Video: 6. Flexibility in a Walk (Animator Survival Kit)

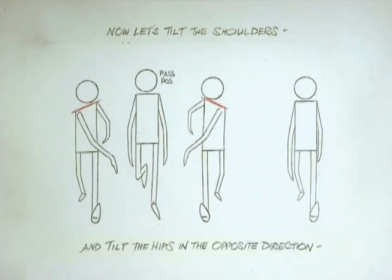4:09 Потом повернем таз в противоположном направлении. Уже есть характер.
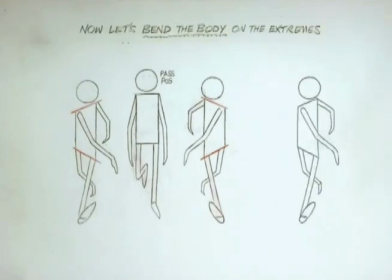4:26 Теперь давайте согнем тело в двух пиках. Добавляйте еще больше характера.
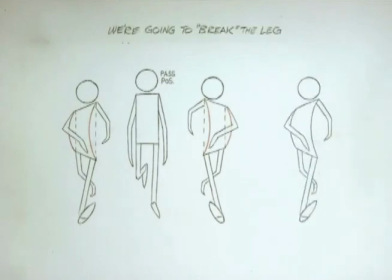4:43 Теперь давайте пойдем дальше и немножко изогнем ноги. Довольно интересно.
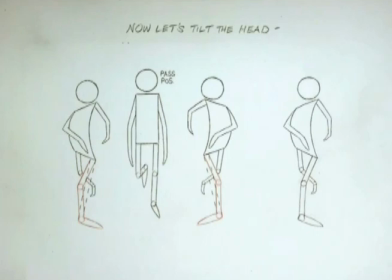5:01 Теперь мы начинаем поворачивать голову. Добавляется жизни. Теперь как насчет этого?
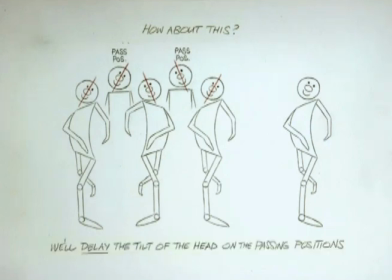5:23 Мы задержим наклон головы на переходных позициях. Веселее.
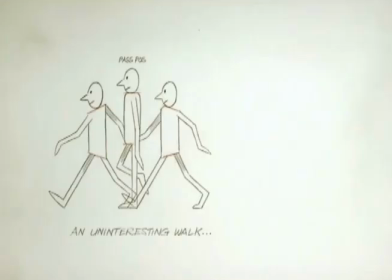5:39 Давайте возьмем эту неинтересную ходьбу. Все в принципе работает. Теперь давайте выдвинем немножко голову на переходных позициях.
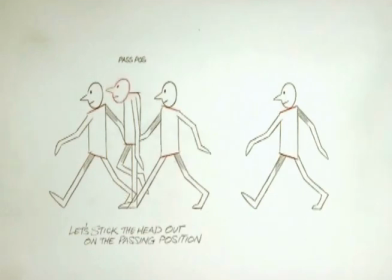Похоже на голубя. Уже интереснее. Или будем выдвигать голову на контактах.
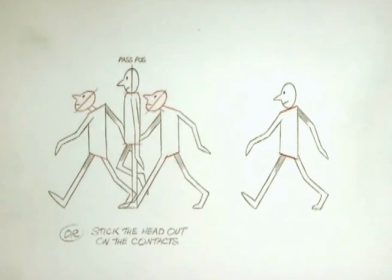Довольно интересно. Теперь мы можем получить больше движений, поработав с вот этой линией пояса. Например.
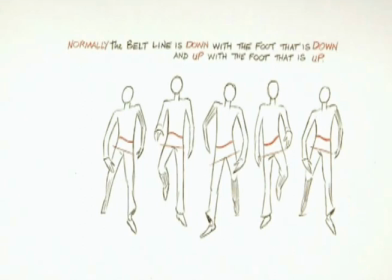6:32 Обычно линия пояса идет вниз, когда нога идет вниз, и вверх, когда нога идет вверх. А плечи идут противоположно тазу.
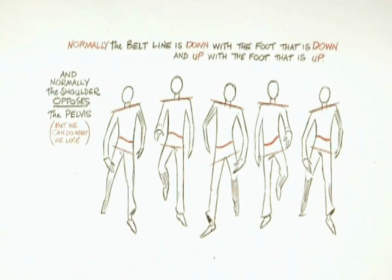6:47 Но мы можем сделать все, что хотим. Вот обычно.
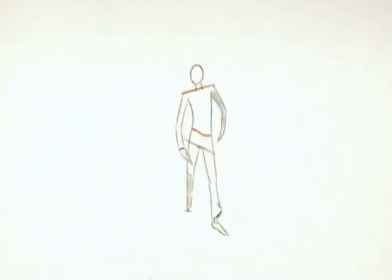Это то же самое, как и бег. Сначала мы делаем три основные позиции, два контакта, и среднюю позицию. Потом мы начинаем делать переходную, все, что у вас есть в голове, в принципе. И получается интересно. Главные вещи сначала, а не главное потом. Давайте сделаем кое-что другое с головой. Вот наша первая позиция, голова.
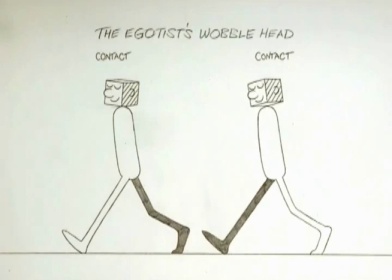7:33 Мы будем наклонять в разные стороны его голову.
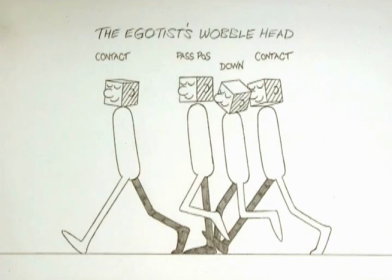7:38 Голова наклоняется к нам на позиции внизу и от нас, когда он вверху.
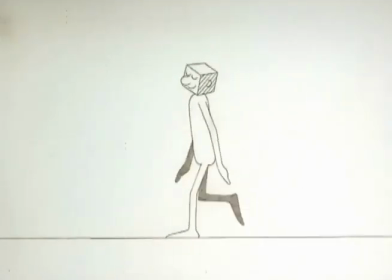На следующей переходной позиции у нас голова может идти вот так. Вот ухо, вот зад головы.
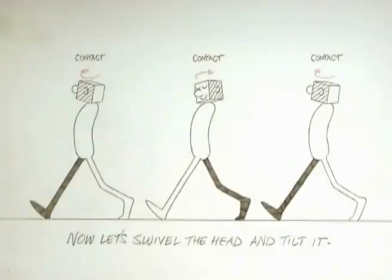8:06 Давайте повернем голову, и потом ее повернем обратно.